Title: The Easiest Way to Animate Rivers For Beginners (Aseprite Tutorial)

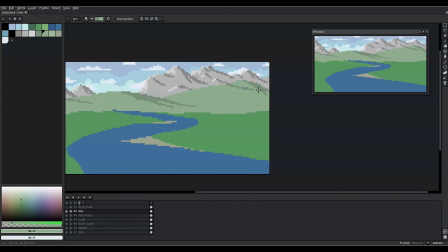242s
Those scenery details are not necessary for the river animation itself, of course,
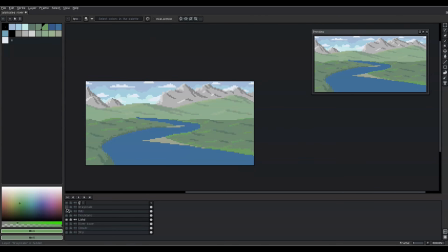247s
so if you want to focus only on the actual animation, you can keep the scenery simple, or skip this step entirely if you like. But now let's start animating the river. We start by setting all layers as linked.
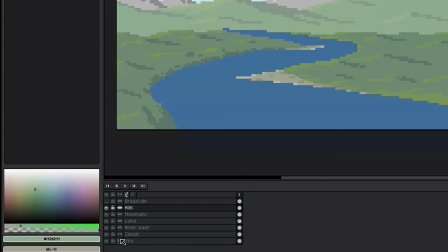259s
You can either click here for each layer individually, or simply press the button on top to link all of them at once. Now we can press Alt-N a couple of times to give ourselves more frames for our animation.
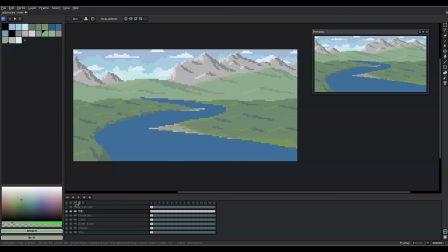271s
Let's start with 16 frames. The fact that we have linked the layers means that the content of all those layers will stay the same for the frames we just added,
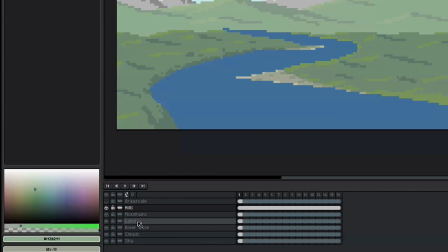279s
which is indicated by the straight line connection between the frame cells. Now let's add two more layers right above the river base layer. The first I call River Particles, and the second Vector Field. We will see in a bit what I mean by that. At this point,
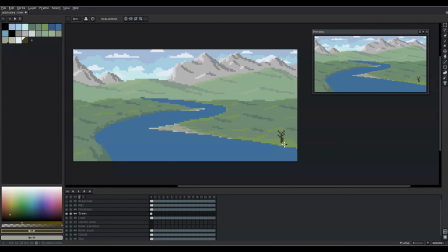294s
I also decided to quickly add 2 simple trees to the scenery on yet another layer, because I figured that we didn't have any size reference objects in the scene yet.
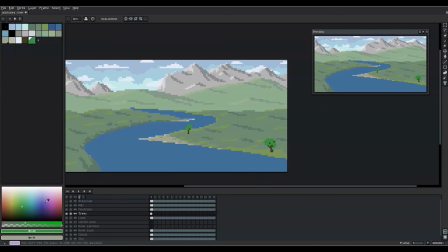304s
So just to get a better understanding of the scale of the scene, you can add some trees like I did, or a building, or whatever fits your setting.
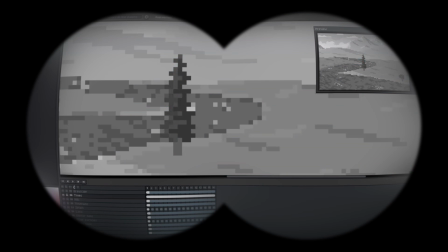311s
You will later see that I ended up making those trees much bigger, but we will get to that too.
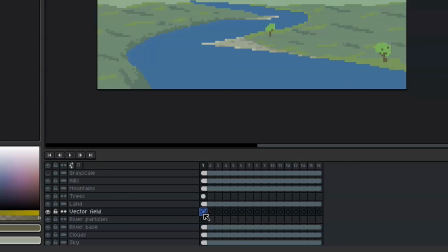316s
So back to this vector field layer. What's the point of that? A vector field in mathematics can in simple words be described as a sea of arrows like this.
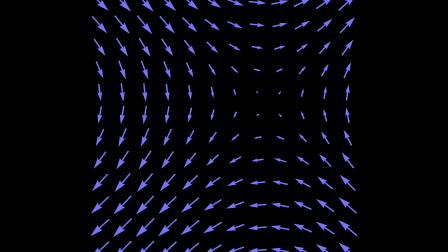325s
Each arrow is a vector and it has a certain position somewhere in this space, as well as a length and a direction.
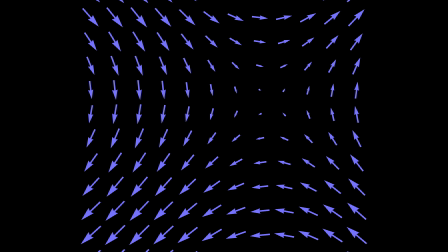332s
The mathematical function that describes such a collection of arrows is called a vector field. But don't worry, you don't need a deeper mathematical understanding of this for creating a river animation. It's just a very helpful concept and illustration when we think about how to animate our river.
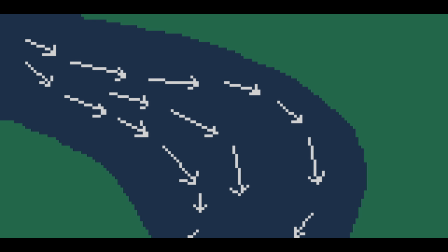347s
Because imagine that this vector field describes the flow of a river, and we now put a floating piece of wood, for example, somewhere here. What that vector field then tells us is how this piece of wood moves across the water surface in each step. We can simply let it follow the distances and directions that are provided by the arrows. And the very same concept we will now use to animate our river.
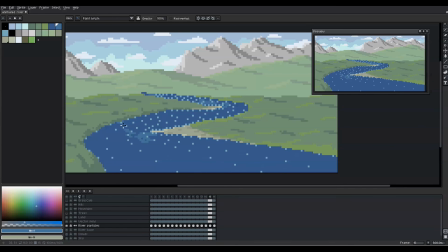369s
We will not use a floating piece of wood, but water particles or pixel clusters with a different blue tone than our river base layer, and let them flow from the faraway points in our image towards the viewer and to the bottom of the canvas.
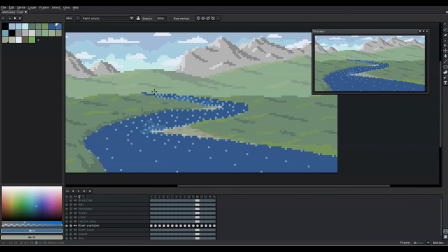383s
Of course, it works just as well in the other direction if you want, so if you want the river to flow away from the viewer, you can do that too. And this is why we added the river particles layer, because there the magic will happen. But to make those water particles move, we first need to draw our vector field. And this is why we added a separate layer for that too.
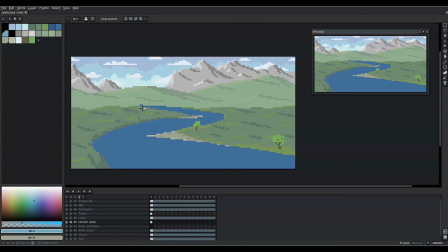402s
Let's pick the lightest blue tone in our palette, select the vector field layer and start drawing in some vectors. If you had a very big canvas and or a high resolution, you could draw them as actual arrows, but since in our example space is more limited, we can just use individual pixels, which represent the tip of each arrow.
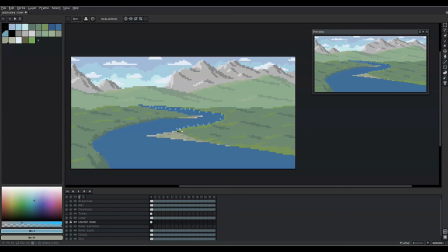421s
The directional information is also implicitly given, because we decided of the flow direction of our river beforehand. If we were creating a lake, for example, we might want to use line segments to show the flow directions across the water surface.
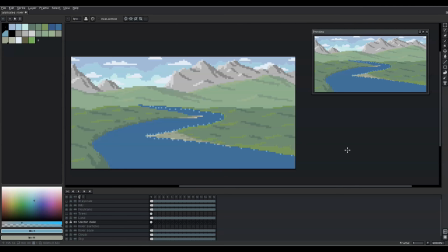435s
But a river is a bit of a special case here, so a set of lanes of individual pixels is good enough here. And this is what we are creating now. In order to place those pixels, we can follow a few simple rules. Rule number 1. On a straight river segment, water flows faster in the center than on the sides. Rule number 2. In a curved river segment, water flows fastest in the outer bend, slower in the center, and slowest in the inner bend. Rule number 3. The travel distance of a single pixel should be smaller the further away it is from the viewer because of the perspective.
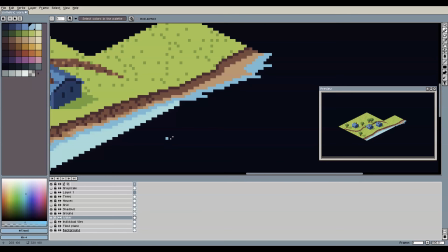470s
So if you're creating a top-down or isometric river for a tile-based game,
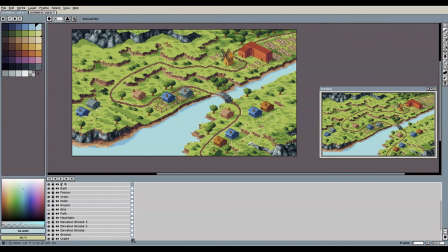475s
for example, you can ignore the third rule because there will be no perspective distortion. But you can still follow the first and second rule here.
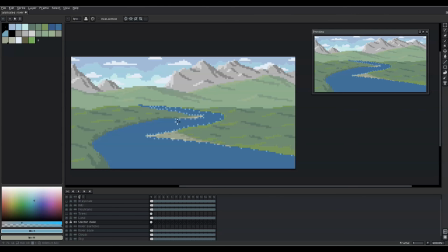482s
This means that we put pixels in the same lane closer together when water speed is slow and further apart when water speed is higher in this area.